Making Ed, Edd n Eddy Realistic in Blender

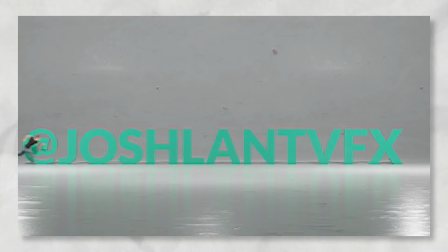What's up guys, I'm Josh and welcome to my video on making Ed, Edd and Eddy realistic-ish with CGI and VFX.
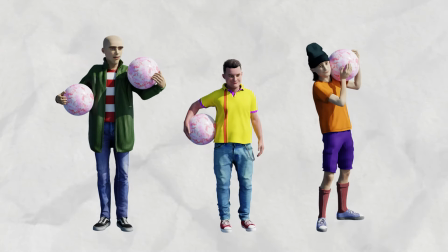A quick breakdown of the process and workflow behind my character builds and animations.
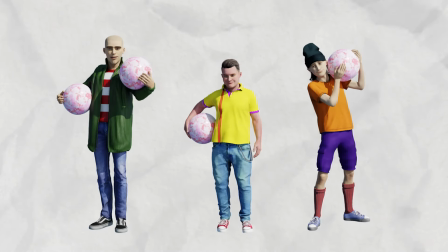This definitely isn't a tutorial because I really don't know what I'm doing, but at the very least it's probably a walkthrough of what not to do.
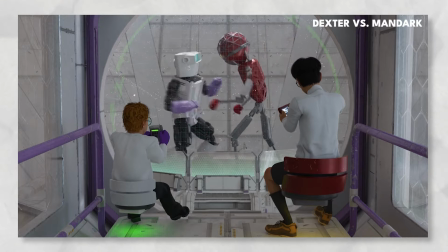After my last project, Dexter's Laboratory, I decided to make another one of my favourite childhood shows realistic and maybe a bit boring.
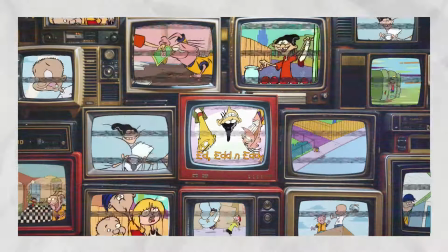So I started watching a bunch of episodes of Ed, Edd and Eddy for inspiration.
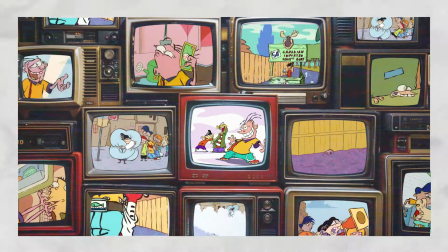And it was definitely for inspiration, and not because I, as someone very quickly approaching 30,
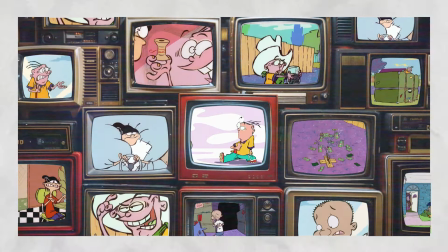actually spent a lot of my time rewatching cartoons from when I was a kid in a clear attempt to pretend I'm not getting old.
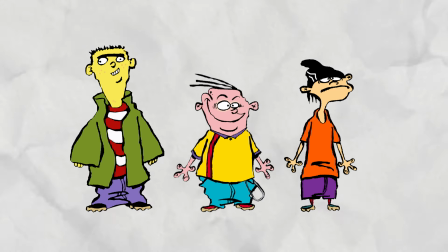For the characters, I wasn't totally sure where to start. They all have very strange shapes.
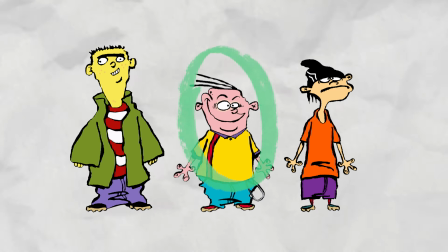Eddy's head is about as wide as his whole body, and he has no neck.
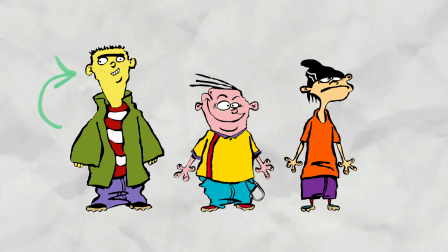Ed's head is sort of triangle shaped, and he doesn't really have a chin, and Double D has a pretty square head with a really thin neck.
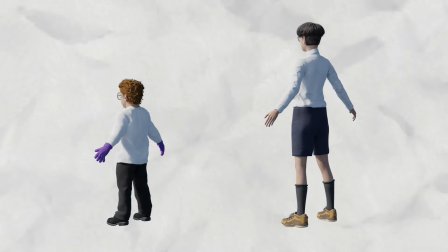But I learned from my realistic Dexter project that it's better to just sort of go with how they could look in 3D than make it exactly how they would be based on the cartoon,
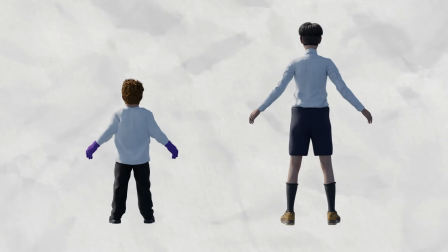because if you do that, they start to look really creepy.
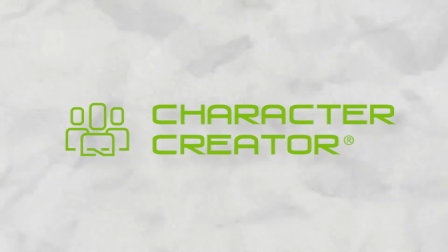So I jumped into Real Illusion's character creator, which feels very similar to a character creation section in a video game,
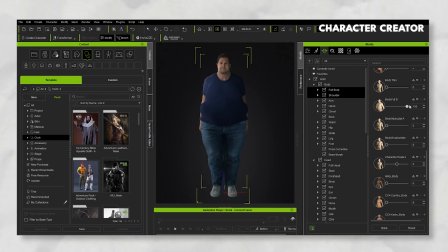where you use modifiers and sliders to change things like body size and facial features,
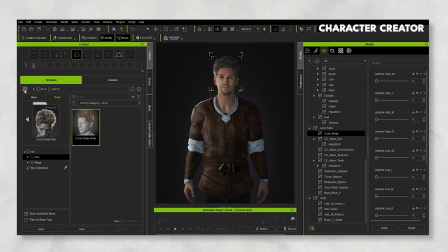and you can pick a bunch of different clothes.
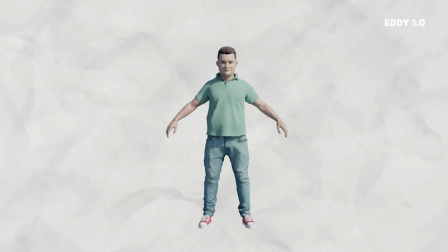I started with Eddy and just began making him a little chunky and small, and giving him as big and wide a head as possible that still made sense.
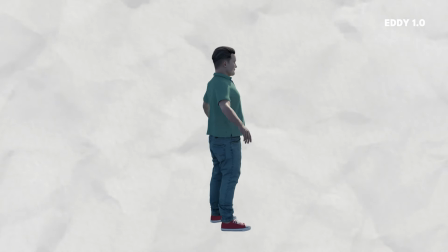Then to keep in sort of proportions of the cartoon, I gave him a small nose and bigger rounder eyes.
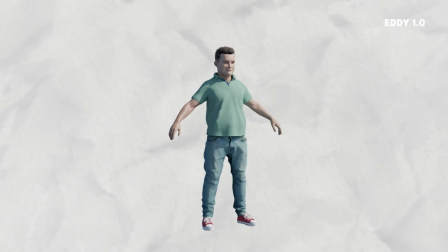I found I had to keep in mind how the other characters were going to look at this point,
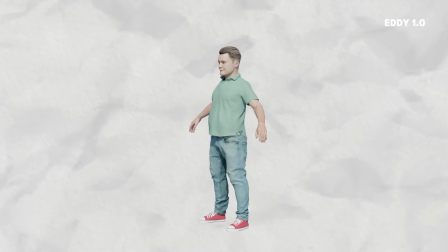because if I pushed Eddy too far in any direction, I had to remember that Ed was taller and slimmer with less of a neck,
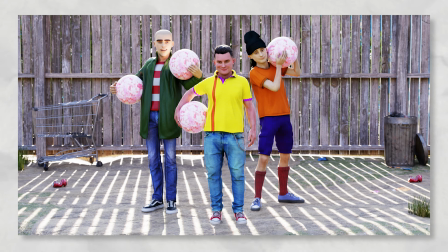Double D has smaller ears and that sort of thing, so if I made anything too extreme on Eddy, it might end up pushing the other characters into that creepy territory.
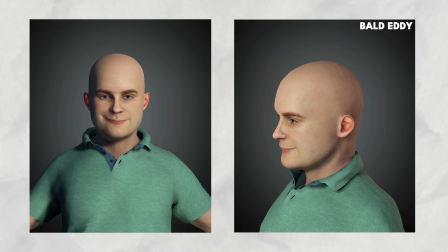For Eddy's hair, I tried making bald because he just has those 3 hairs in the show, but it didn't quite look right.
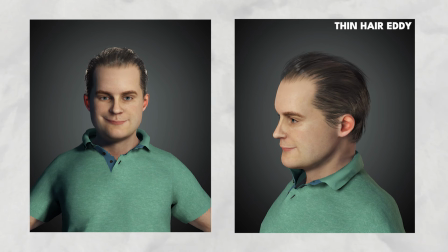I then tried giving him this sort of slick back thin hair that just made him look like he had old man hair. So I eventually settled on this slick back side fade kind of look, which sort of felt like something he might have if he was around now.
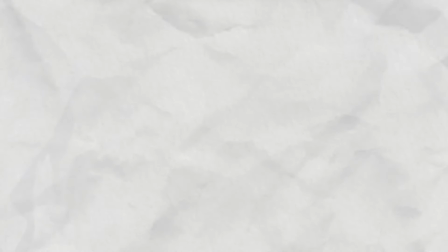Once I got him to the right point, I exported him from Character Creator and did my last edits in Blender,
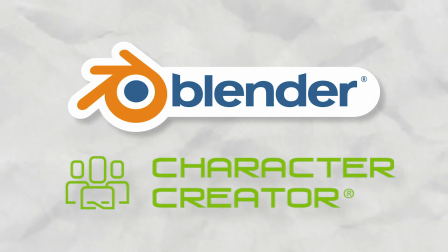like smoothing out some of the details and resculpting some parts, and I edited the clothes textures in Photoshop.
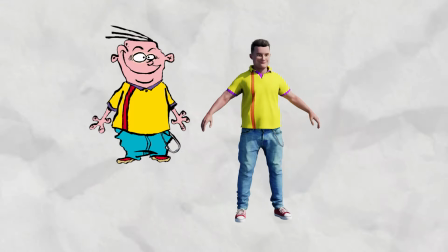All that really involved was making the t-shirt yellow with the red stripe and the purple sections, and making his jeans a little bit more blue to match the cartoon.
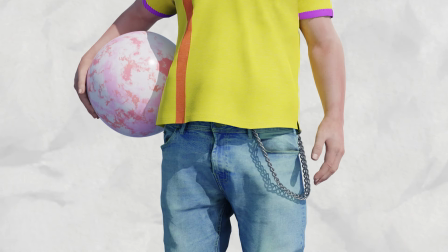After I'd added the chain to his jeans, I was pretty quickly at a point I was happy with.
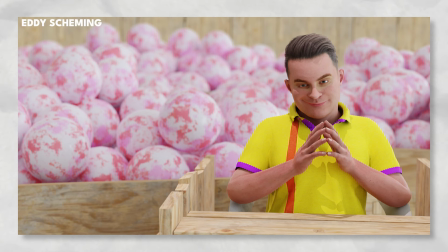What I think took him up a notch was editing the skin texture to be a bit pinker everywhere except around the eyes, to give him that sort of sunglasses sunburn look from the original show.
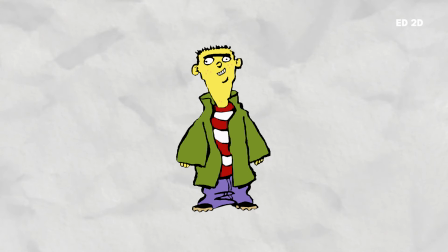Next I moved on to Ed, and to keep him feeling kind of similar, I just copied Eddy and worked from that as a base.
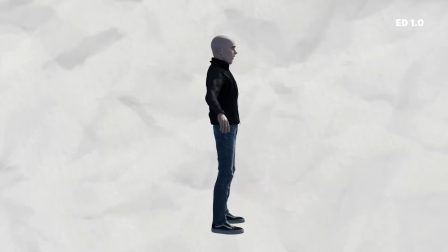I gave him a shaved head and spent a lot of time working on the neck and head shape.
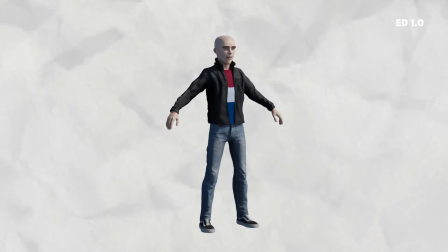I tried for a while to make it all kind of one continuous shape, where the jawline just led into the neck,
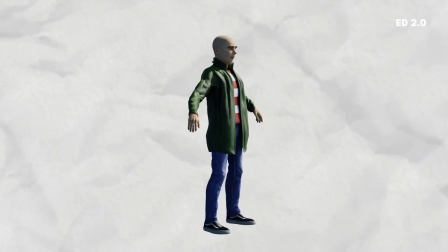but it didn't look very realistic, so instead I just went for the general idea of that triangular shape and something that felt sort of correct,
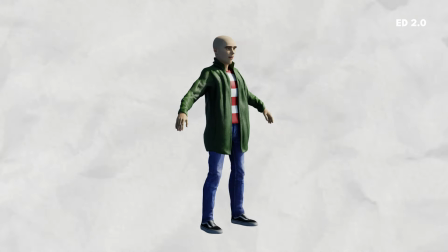and hoped that I could bring in as much of the character as possible with the eyebrows and his mouth.
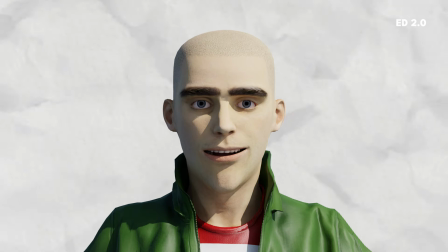The brows were interesting as I wanted to give him the monobrow from the show, but again he just looked a bit weird and creepy,
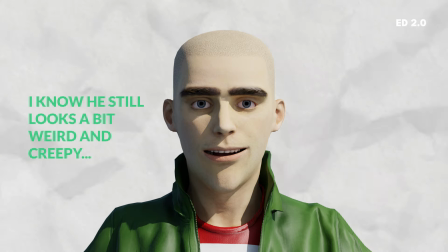so I made his regular brows as big and bushy as I could, and I brought them as low down as I could without making him look angry.
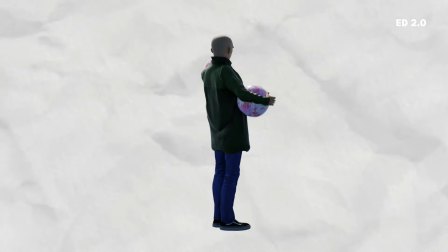After putting that together, doing some edits in Blender and altering the colours to better match the show,
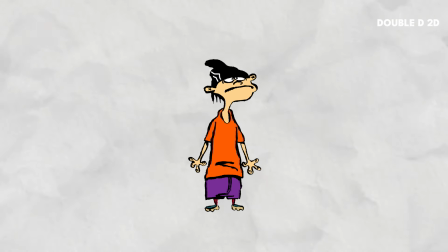I moved on to Double D. Double D was who I had the most trouble with, and to be totally honest is the one I'm still not that happy with.
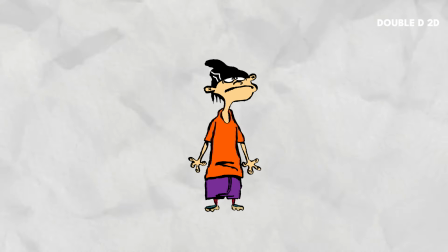And I think that comes down to him just kind of looking a bit too cool, or at least compared to the original show.
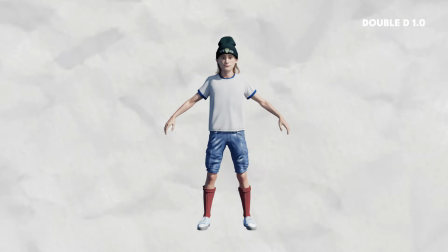He really ended up looking like this stoner skater kind of guy, which wasn't intentional.
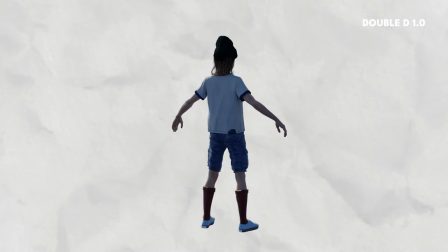I started from scratch with Double D twice, but just ended up in this same sort of place.